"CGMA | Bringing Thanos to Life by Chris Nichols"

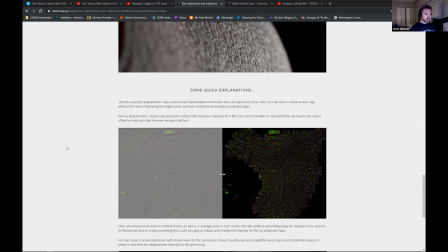If I go back over to the XYZ, so there's 3 different channels that come with the map that you're projecting.
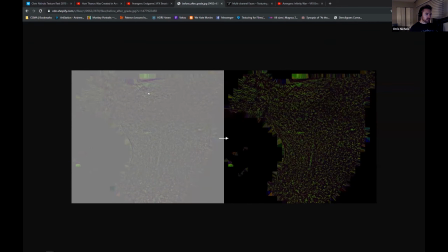So you can see that without isolating them, it just looks like reds and blues and greens in there. But you can isolate each channel, the red, the green, and the blue, and each one has a different layer of detail in it.
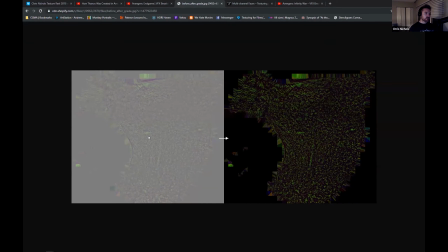So with that green and the blue channel, which is the high frequency stuff, that really beautiful looking macro detail, I could layer that back into my look dev setup with a slider in the shading so that I could control how much intensity was coming in,
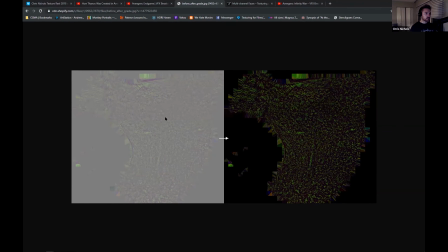but it was being supported by the Mudbox displacement because everything aligns perfectly. The pores in the Mudbox displacement are aligning with the green and the blue channel from the XYZ.
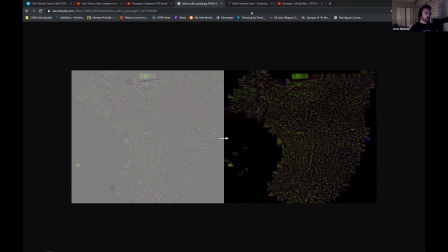So that is really what gave me the sort of detail that I was able to capture from Thanos in Thanos's skin.
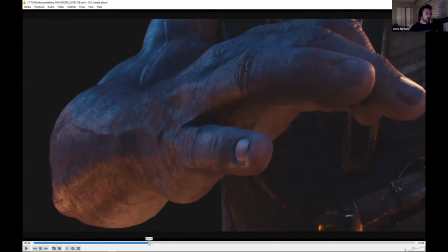And, you know, without that, I don't think I would have got the crispness of detail.
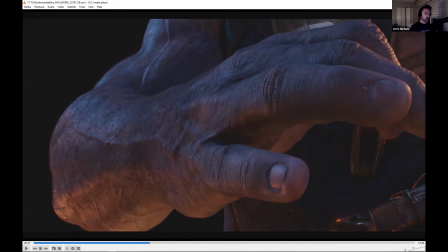I just wouldn't have had that sort of level of a relationship between large and high frequency details. So that's usually my approach. If you have to use bump, you can, but it's a fake, right?
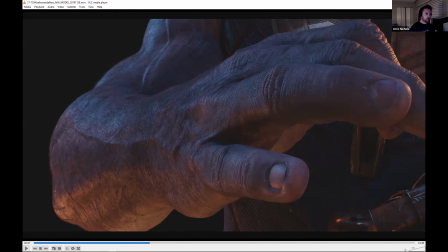You got to be aware that it's a 2D effect. It's not actually deforming the surface, but sometimes you can't even tell. If you're a good artist and you know how to use bump maps with the displacement, then you're going to give a crisp detail.
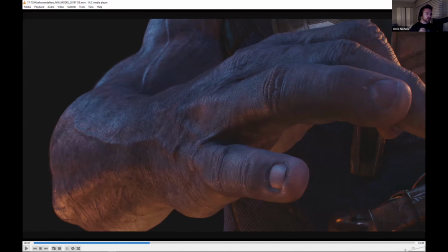But you know, if you want something that really holds up the screen from every lighting condition, you want something that's also
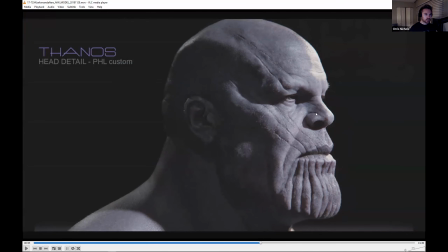affecting the glossiness of the face, like how reflective it is, then that's really what you're going to need that blue channel for, that really fine, almost like a noisy macro detail, because that's going to make the reflections feel very diffuse.
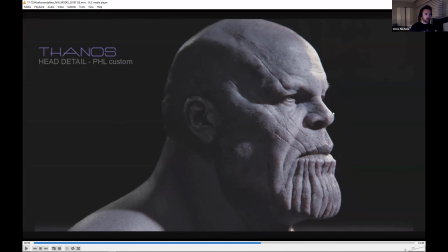But if you paint it out, like if you erase part of it, say for the tip of the nose, for the forehead, then that's going to make it more shiny. So instead of relying on roughness and gloss maps for the face, you're using the XYZ detail to basically modulate the reflections on the face.
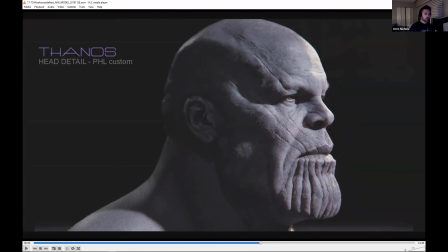And that's really what realistic reflection on the face is.
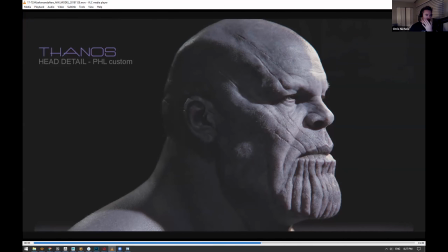Obviously, there's some superficial layers like sweat or, you know, grease, depending what, like on the T-zone.
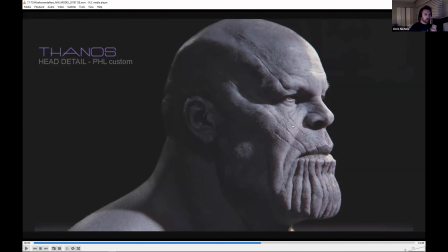But, you know, the look of the glossiness of a face is really determined by the roughness of the skin, which is coming from the displacement. So if you're thinking like that, when you're approaching your textures, like thinking about realism,
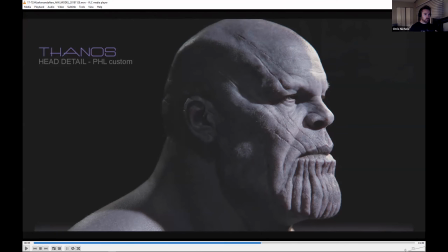how light really interacts with the surface, I find you're always going to get a more realistic result that's going to hold up in more than just one lighting environment. Hey, Chris, this is amazing information, and you've been so good about just giving us a little bit more of a view of Thanos.
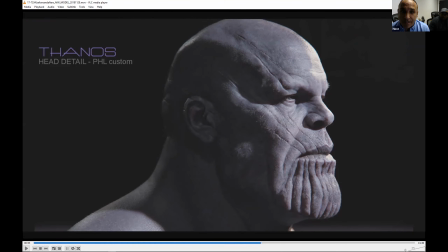I wanted to use this because I looked at the clock. I'm like, oh my God, we're really, I mean, it's been so absorbing about just learning more about Thanos. We wanted to give you the chance to talk a little bit and maybe segue into the course that you're going to be teaching with the CGMA.
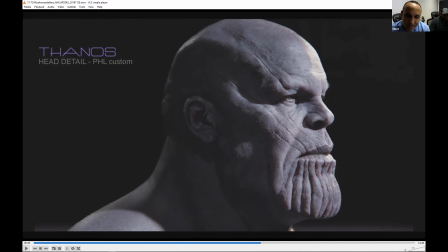And maybe you can just give us the sense of what students could possibly get out of it. And also what kind of, where do you need to be skill set level to be able to participate in your course? So if you can kind of walk us through a little bit of the highlights of your course,
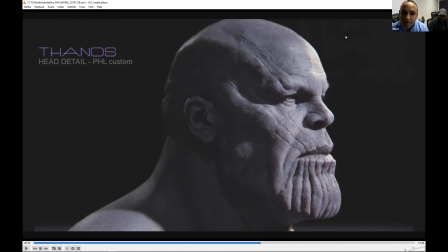you know, maybe the assets you're going to use, and just give us a little overview. Yeah, so I like the course that I've created, like I've said before, I'm an artist first and a technician second.
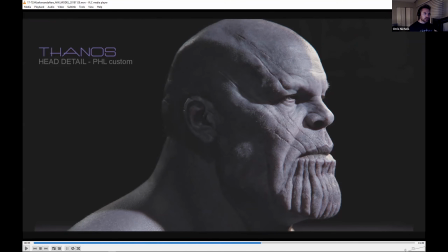I like to try to keep things as creative as possible. And I like to show my workflow from start to finish. So I'm just going to briefly kind of go over that.